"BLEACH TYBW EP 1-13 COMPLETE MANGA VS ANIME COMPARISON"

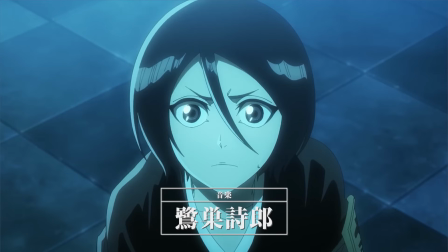[0:00]
Welcome to my compilation video of every cut, change and addition that was made to the first core of Bleach's Thousand Year Blood War Arc anime adaptation.
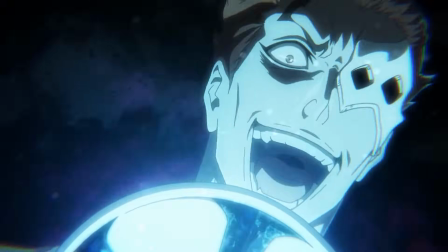[0:08]
Manga fans have been eagerly waiting for the anime for over 10 years,
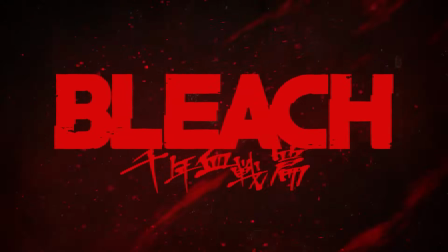[0:12]
hoping that we would get additional scenes which shine a light onto specific moments that were either rushed or overlooked within the manga.
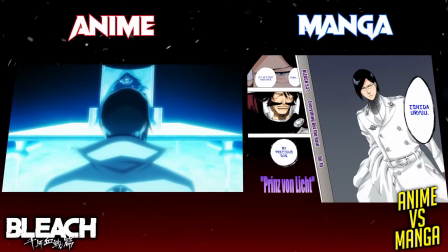[0:19]
Now this video compiles together all of my episode comparisons for the first core of the Thousand Year Blood War Arc anime.
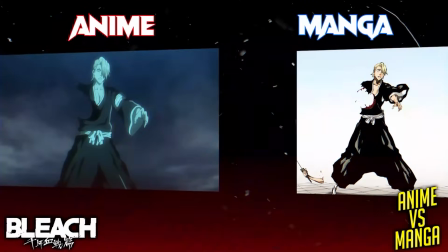[0:26]
Hopefully you can better understand how the anime is adapting the manga through the various different cuts, changes, and additions that they are making.
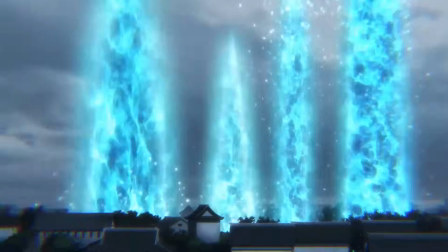[0:33]
So, without further delay, let's dive into the first core of Bleach's all-new anime.
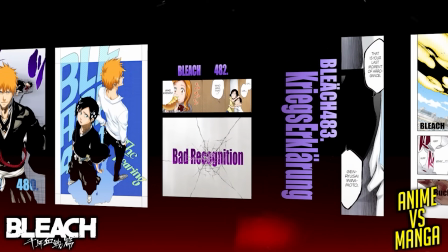[0:38]
Episode 1 roughly adapts 5 chapters worth of material, spanning from chapters 480 to 484, into the 20 minutes of the first episode.
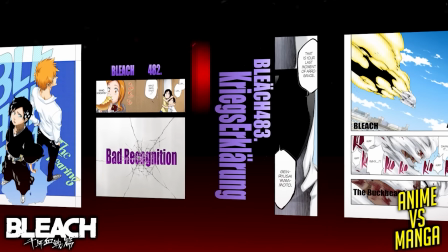[0:47]
Interestingly, there appears to be more cut content than additions during this first episode of material.
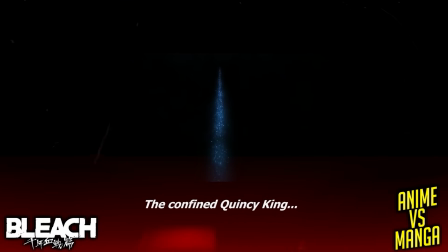[0:53]
We, of course, start the episode with an anime-exclusive scene of Yuhabak quoting the Quincy's Emperor song. Now, this is then followed by the first three pages of chapter 480.
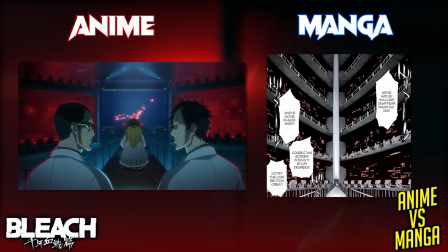[1:03]
This straight one-to-one adapts the Soul Society's Research and Development Institute, reacting to a large number of hollows suddenly disappearing.
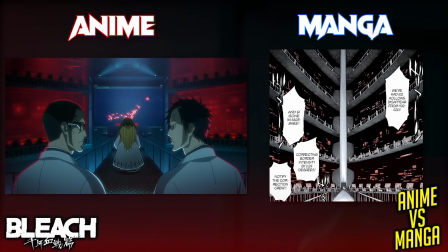[1:11]
Now, these events that are adapted into the anime are not really changed much from the manga, but things do begin to slightly change following this scene.
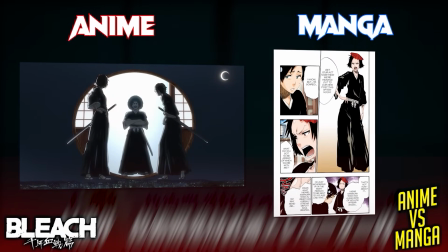[1:18]
The conversation between Kuromadani, Ryunosuke and Shino actually takes place in the Soul Society within the manga,
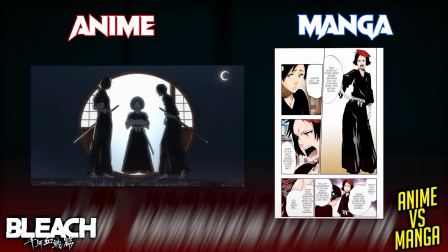[1:25]
but in the anime it is repurposed and the talking points are included upon their arrival in Karakura Town.
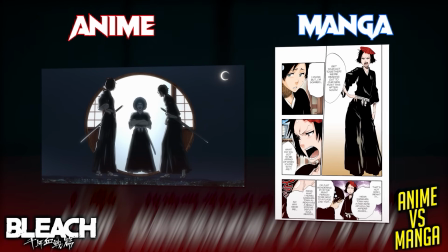[1:30]
Now this is a pretty minor change and it's probably done to help with the flow of the episode.
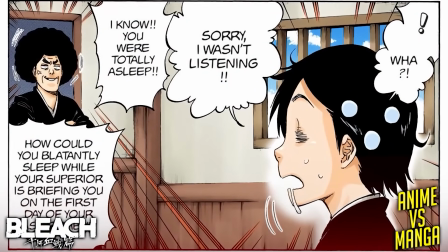[1:35]
Additionally, the interaction between Kuromadani and Ryunosuke at the start of chapter 480 is cut from the episode,
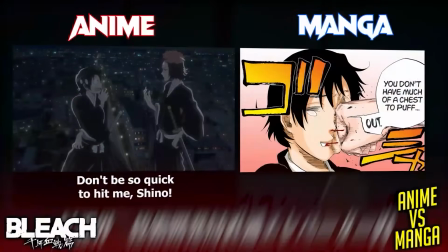[1:42]
where he falls asleep while listening to the briefing from Kuromadani. Also there are some gags that have been removed during the interaction between Shino and Ryunosuke,
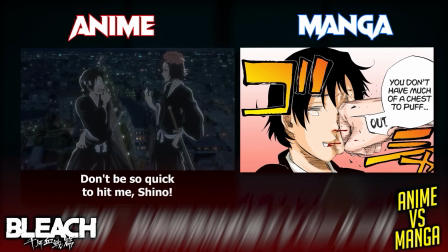[1:50]
like in the manga where she tells him to puff out his chest with confidence, and he laughs saying that she doesn't have much of a chest.
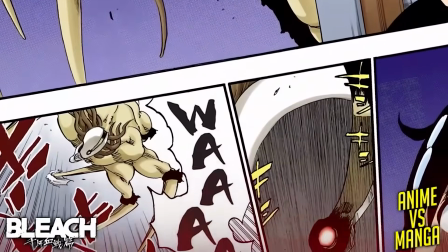[1:56]
Again, this is another minor inconsequential removal. After the two of them split up in the manga, Ryunosuke is immediately confronted by a hollow,
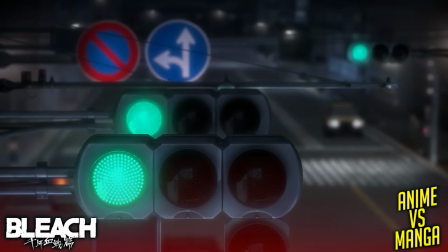[2:04]
but in the anime we see him patrol Karakura Town and we get to appreciate some really stunning visuals of the area until he rests at a bridge where he is then approached by the hollow.
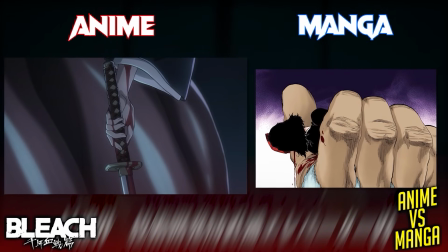[2:13]
When Ryunosuke eventually finds Shino captured by the hollows, it is a bit more bloody in the anime, as we get an exclusive shot of her dropping her blood covered Zanpakuto.
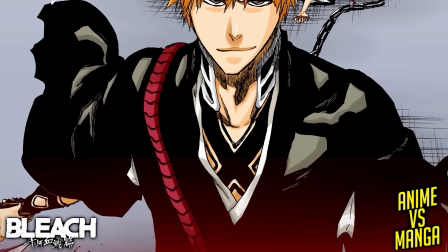[2:22]
Chapter 480 ends with Ichigo arriving to protect the Shinigami,
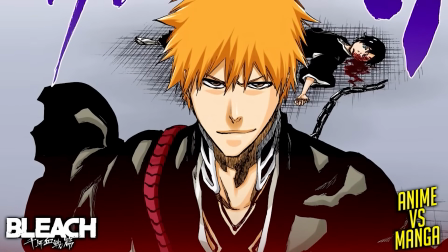[2:26]
but in the anime we are only 5 minutes in and Ichigo is accompanied with his friends who are revealed here,
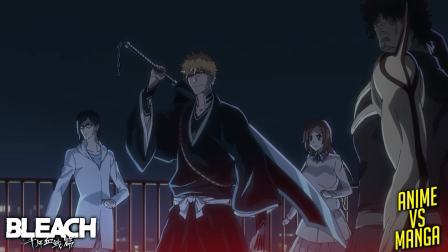[2:32]
and each of them get some extended time for introductions as they all showcase their abilities while fending off the large number of hollows.
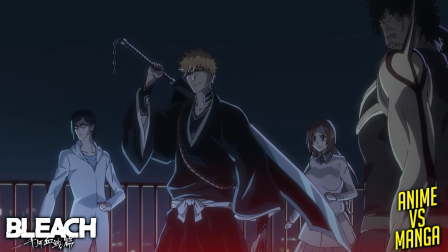[2:38]
Now this moment of the episode incorporates elements from a flashback in chapter 481,
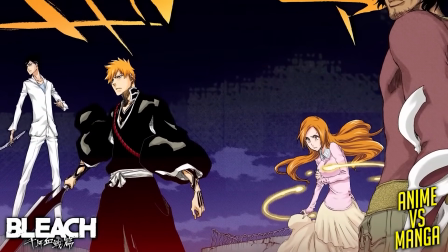[2:44]
when Ryunosuke recalls Ichigo and the others arriving to help him, and most notably Orihime healing him and Shino.
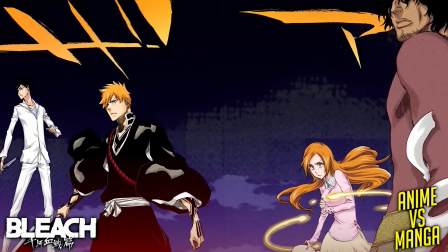[2:50]
Again, for the sake of pacing, the flashback is removed and we get to see an extended scene of Ichigo and the Others fighting the Hollows.
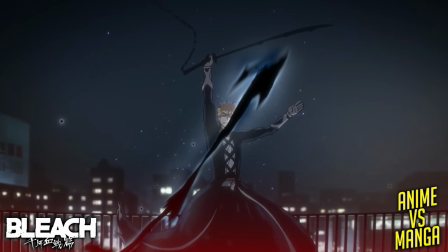[2:56]
Quite notably, in the anime, Ichigo activates his Bankai here and performs a Getsuga Tensho,
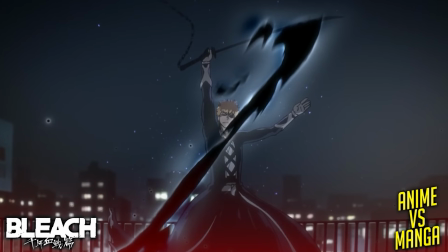[3:01]
which I believe is an anime exclusive scene included purely for fanservice, and it works incredibly well as we are reintroduced to the world of Bleach and its main cast.
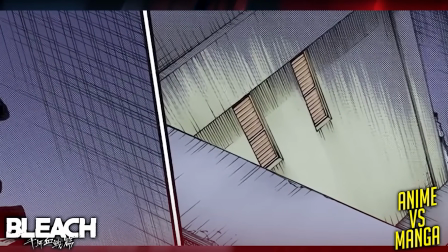[3:10]
At the end of chapter 480, we see someone who resembles Iban eavesdropping around the corner of a building, watching Ichigo and the Others, but this is removed from the anime.
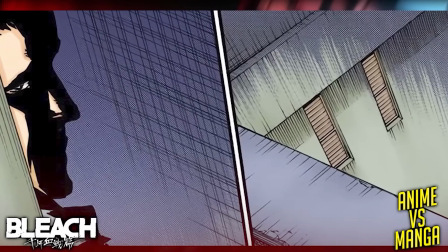[3:19]
Now, one of the biggest cuts from this episode is a scene from the start of chapter 481, where we catch up with the Visards who appear to be walking home from the bathhouse.
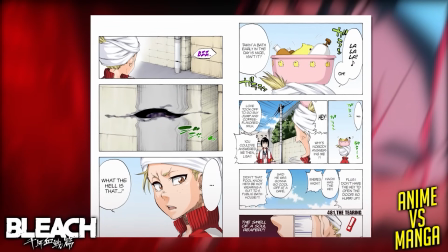[3:28]
It's a short two-page interaction between Hiyori and Lisa,
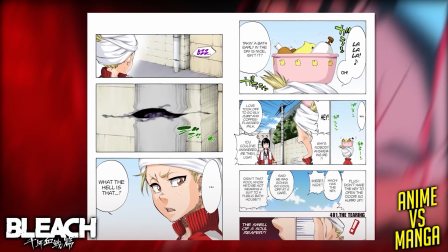[3:31]
that ends with Hiyori noticing a mysterious hole opening up from the corner of her eye, and never really was able to pinpoint what this hole was.
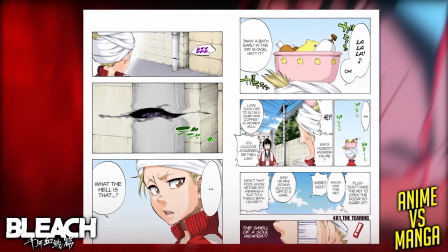[3:39]
Is it a foreshadowing of Yuhobak's almighty being activated? Or was it caused by Eben unleashing the holobate?
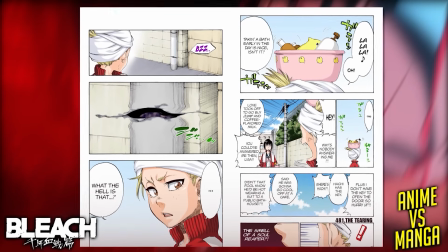[3:45]
Or is it residue left behind from Eben disappearing into the shadows after he was eavesdropping?
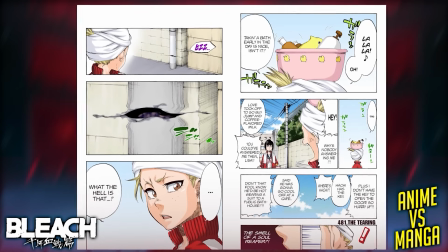[3:50]
It is strange that this was removed, but for the context of this video, we just cut straight back to Ichigo's room,
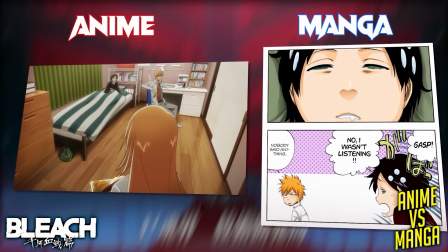[3:55]
where Ryunosuke has just woken up and Orihime enters with her leftover bread.
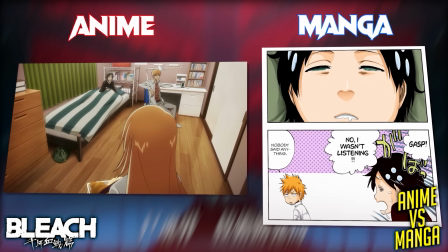[4:00]
Now this is all straight up adapted from the manga, aside from Ryunosuke's flashback which was included in the extended holo fight that we saw earlier.